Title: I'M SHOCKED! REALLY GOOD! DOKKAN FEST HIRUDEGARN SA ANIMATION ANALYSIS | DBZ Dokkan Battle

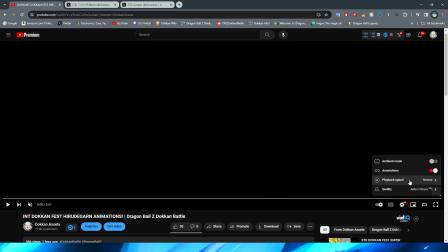So let's go ahead and take a look at the big man's intro animation big man literally in this case um ironically enough not on giant form but that
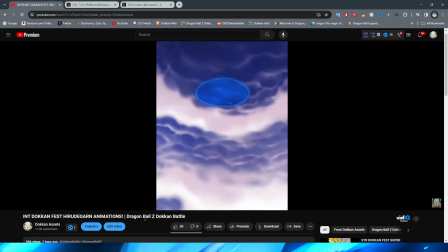is when a character transforms into a giant harudugan is just always giant um
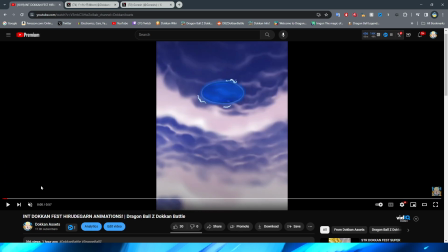so this is really well done this particular scene of harudugan coming out of the portal again i did just watch this movie recently so it's pretty fresh in my mind this looks really good honestly with the electricity
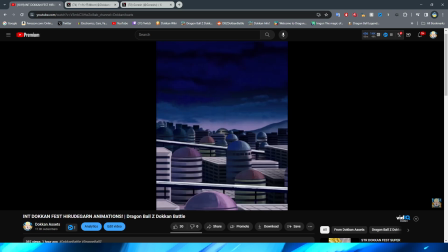um and the portal forming up there with the bolts kind of shooting out obviously this looks a little bit strange but of course this is how it would look in real life if lightning came out of a circle in the sky so pretty good job honestly with this i like how the lightning kind of
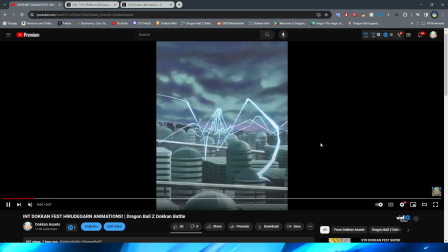begins to cover the landscape right and sort of sparks everywhere very cool effect that they have there with it dancing everywhere right on the screen
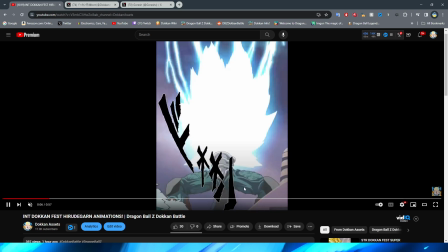and obviously to follow suit right they have the lightning strike the bottom half of Hyrutagon which I really
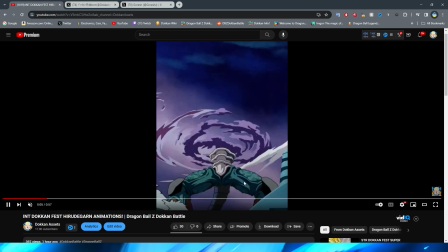like that they actually have Hyrutagon kind of react to getting hit right you can see the little bit of recoil on his legs there right as he's sort of adjusting to it which is really
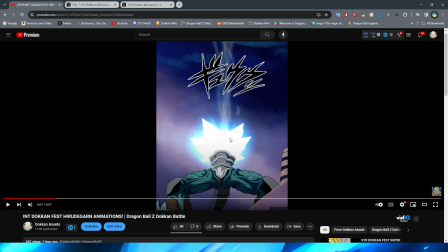cool and I like that they sort of have a base form there of the light which is
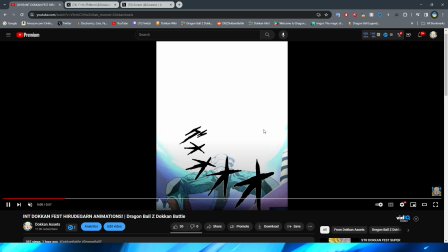really really cool before it obviously explodes and the light covering
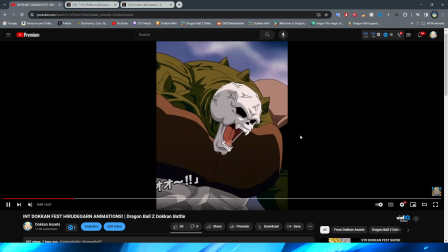the screen this is such a cool shot here of Hirudagon's face super close up
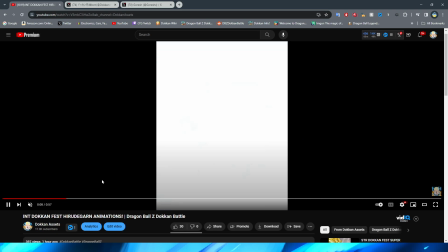and right obviously the light kind of coming off of it
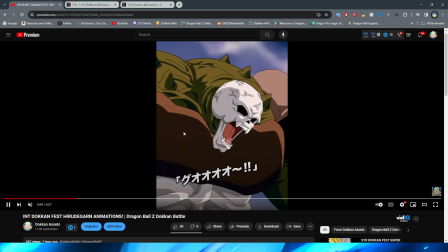in that way is such a nice little effect they did such a good job with it and then they cut to this shot right here I do kind of wish that this
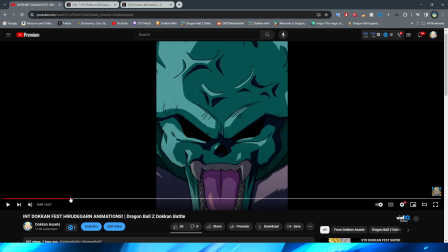cut wasn't as hard here because obviously it's like the super nice shot of the close-up and then bam but it's
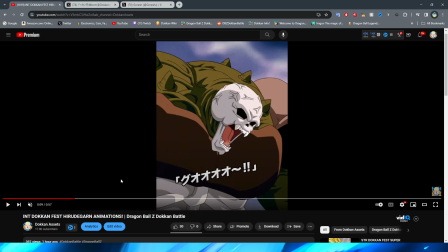not terrible and also this could be something that was definitely in the movie so when it comes to stuff like that you a locker knock don't come for as much also i apologize it is very late at night and i've gotten like no sleep this week anyway we have a high rudy gone
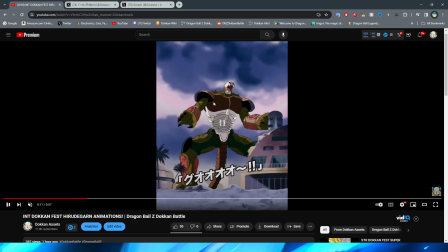moving back a little bit giving a shout to this guy right um i will say this section right here is the only thing that looks a little weird the way the high rudy gone twists his body here i felt like looked a little bit off right and i was like hmm is this
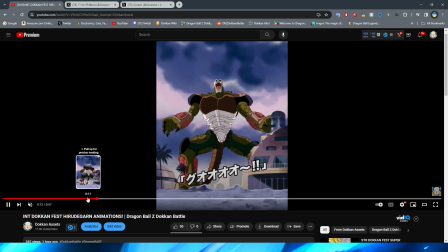just like an optical illusion i think it's just because they have his like torso his top half right just kind of goes right it's a little weird that it just sort of twists with a couple of frames and even in full motion I noticed this and I also thought it looked kind of
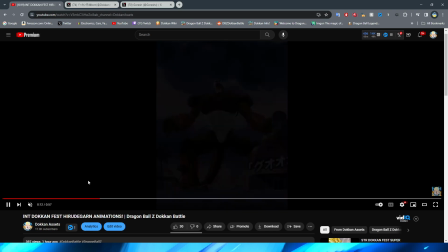weird like it definitely looks better when it's not in slow-mo like that but it's still a little bit jarring to be honest with you it's like definitely
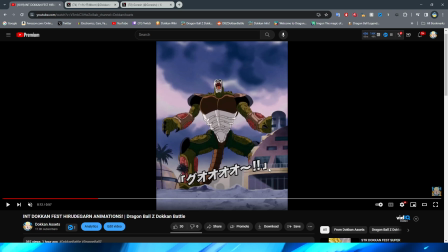noticeable that he just kind of like goes but to be fair maybe it kind of plays into the monster aspect of Hirudicon but you know he's supposed to be like this very creepy non-humanoid type of thing i don't know nonetheless though when it comes to then his super attack
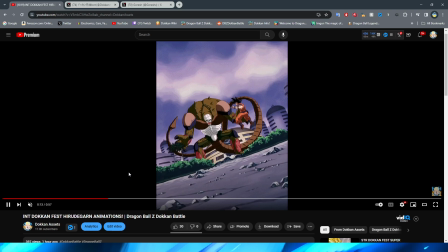animation right we have this right here where hirudagon is stanced up in front of goku they cut to hirudagon standing right in front of goku here before giving
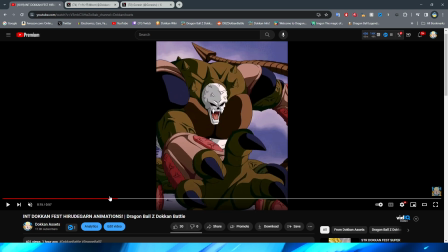a slash downward which is a very rapid hit and i like the follow-up at the end i I think that that is a really cool way to do it.
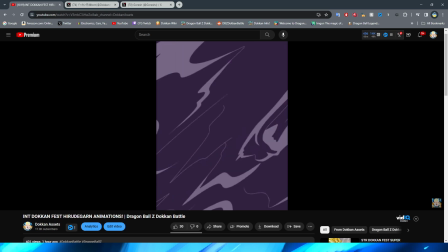I like that little end bit there, right? Super nice. And the transition here is so cool.
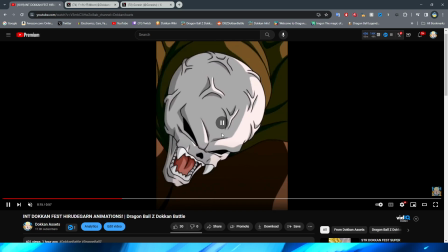So they zoom in on his face, right? And then they go here, right? To the really close zoom in to transitioning the asset right here, right?
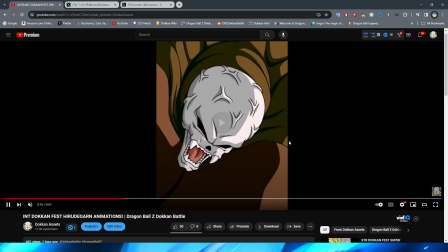Which you can barely notice when you're watching this in full motion. And it transitions to this completely different asset, which then transforms into Hyrutagon.
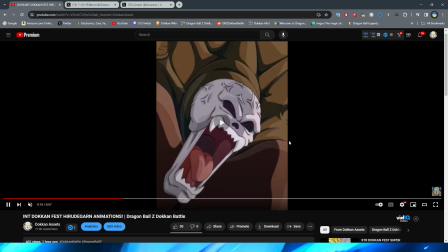A really cool way to do a transition. I quite like this a lot. And then, of course, you have the purple smog.
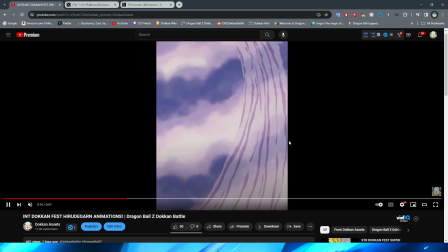This kind of looks like muck. Covering Hirudugam before he fades away into the smoke that, obviously, he's made of, which is really, really cool.
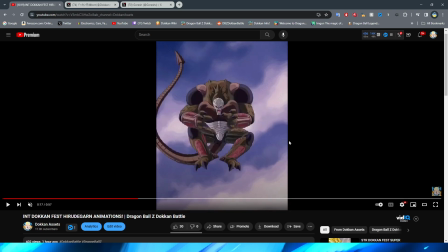And I like the way that the smoke looks. They did a very, very good job, I think, on kind of really making it look like he forms out of the smoke, for sure.
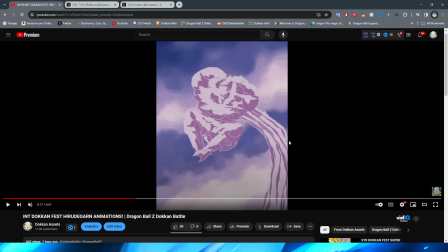It's interesting how they do this, right?